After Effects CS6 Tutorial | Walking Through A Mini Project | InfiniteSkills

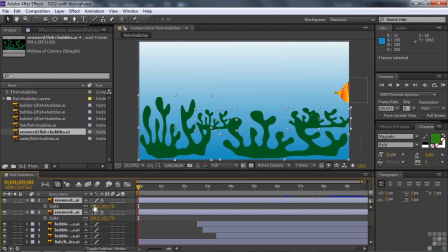244s
That means the X value is 113% and the Y value is 209%, meaning it's slightly wider than the original Illustrator layer and about twice as tall as that original layer. And then the other layer on front, the one to the right, is a little bit wider and a little bit shorter. You can see that the X value is greater and the Y value is less.
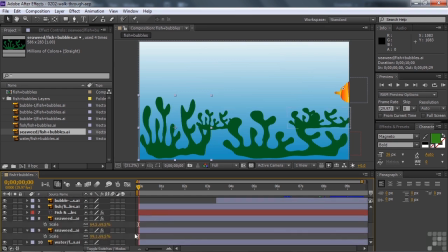262s
Then two guys in the back, similar here. Scale is adjusted depending on the one on the left here. The one on the left there is a little bit narrower, it has a smaller X value. And the one on the right there is a little bit wider, it has a larger X value. The same height though. And notice the placement.
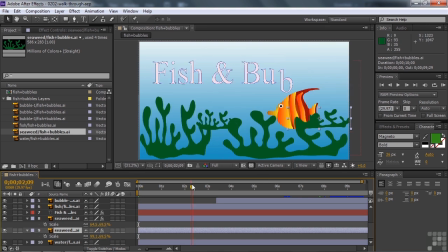278s
The ones in the back, the ones that are behind where the fish comes in, if you see the fish here, you can see that it's ahead of the one in the back, right there, behind the one in the front. That's because the two little seaweeds in the back there are put at the bottom of the comp.
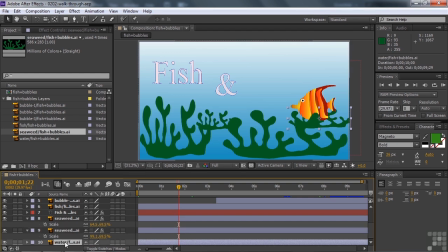291s
They're a lower layer. The bottom layer is the water, that's the total background of this whole thing, and then a couple little seaweeds there in front of the background, but the fish is in front of the little seaweed there. And the other larger seaweed things are in front of the fish because they're toward the top or
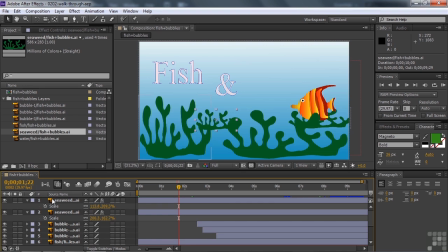307s
at the top of these layers inside this comp. So that's how that works. The position of the layers inside the comp determine where they are relative to other layers inside this thing in terms of being front to back. There are three bubbles that come on the screen, one after the other. It was 1, 2, and 3.
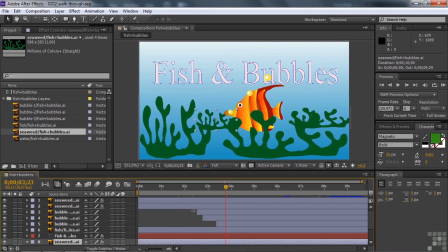325s
And they come on at those particular times because this is where they start. I trimmed the bubble layers to start later than the beginning. You can see they're trimmed back there. I could have used opacity to have them come on gradually, but I wanted them to pop on. So I just started the layer right there and they just pop on the screen there. 1, 2, and 3,
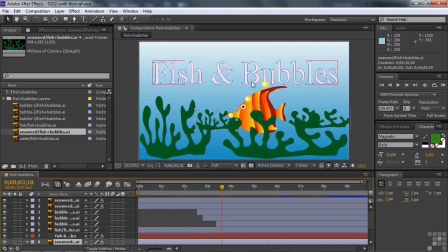344s
like that. Each of these guys has some kind of motion associated with them. They'll float to the top of the screen. If I select one of them and press the P key for position, you'll see that they have keyframes that indicate the starting value for position and the ending value for position.
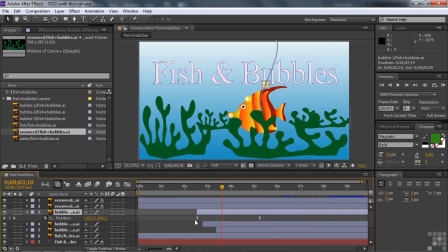360s
The keyframes have an hourglass shape because they have what's called ease out and ease in. That means that the bubble gradually comes out of the fish's mouth, then goes to a constant velocity, then gradually slows down as it gets to the top of the screen. It does that for each of those bubbles. Also, the path you might notice there, you see the path has got kind of a curve to it.
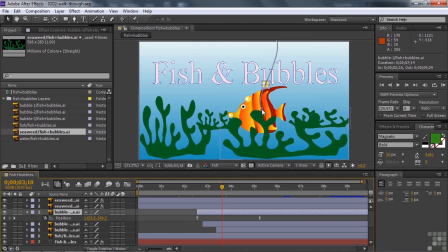379s
Normally, when things go from one point to another, it's a straight line. But here in After Effects, you can adjust the curve using these little handles like that. Give it a little bit of a nice shape to it that you'd expect to see with a bubble floating up to a surface like that. All right, we did that kind of thing for all three of those things. We also applied effects here.
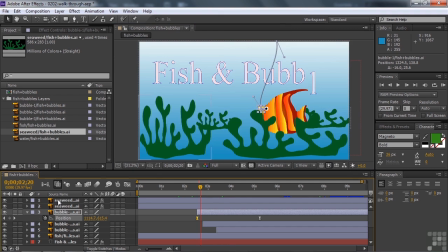397s
We applied effects to the seaweed. I click on one of them, and I'll press the E key to expose the effect. The effect here in this case is wave warp. If I click on wave warp or on seaweed and look at the effect controls panel, here's the wave warp effect that has a number of properties.
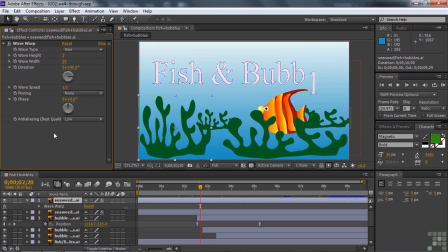412s
Wave warp is one of the few effects that actually animates the moment you apply it. The animation here is pretty big. It's kind of an extreme wave, and so I toned it down to just to kind of have a subtle wave for the seaweed there. Right now you can barely see the wave because it plays back so slowly. I'll do what's called a RAM preview later so you can see how it looks in real time.
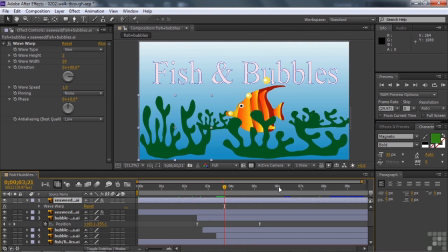432s
In addition to having the bubbles pop on and animate to the top of the screen, I obviously animated the position of the fish. Let me go back to the beginning here and I'll show you the fish. I'll close these guys down and take a look at the fish. There it is. And I want to see the fish's position. So I press the P key to show the position. I also want to see its scale because I changed the scale.
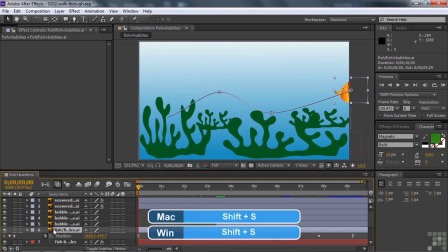450s
I made it smaller and larger. So I'll hold down the Shift key and press S so I can see both position and scale. Scroll this up a bit here like that. So you can see we have keyframes for the fish's position and for the fish's scale. I don't mean scales on the fish, I mean its size.
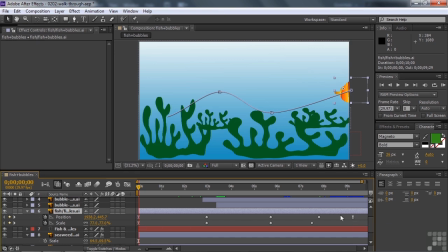465s
And you can see that we've got the hourglass there at the beginning and the end of the position, so we have it ease out as it starts off, a gradual start. Then it has a linear speed throughout here from one keyframe to the next, and then it eases into the last, so it gradually slows down.
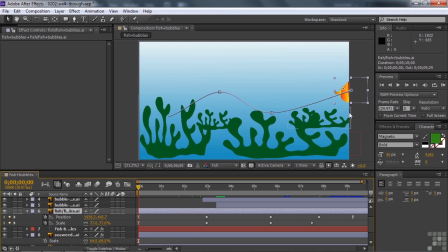481s
I don't use ease in and ease out for the middle here, because it would then speed up, slow down, it'd be very awkward. So we just have it smoothly start and then goes consistently across and then it slows down. So you can see the curve of that.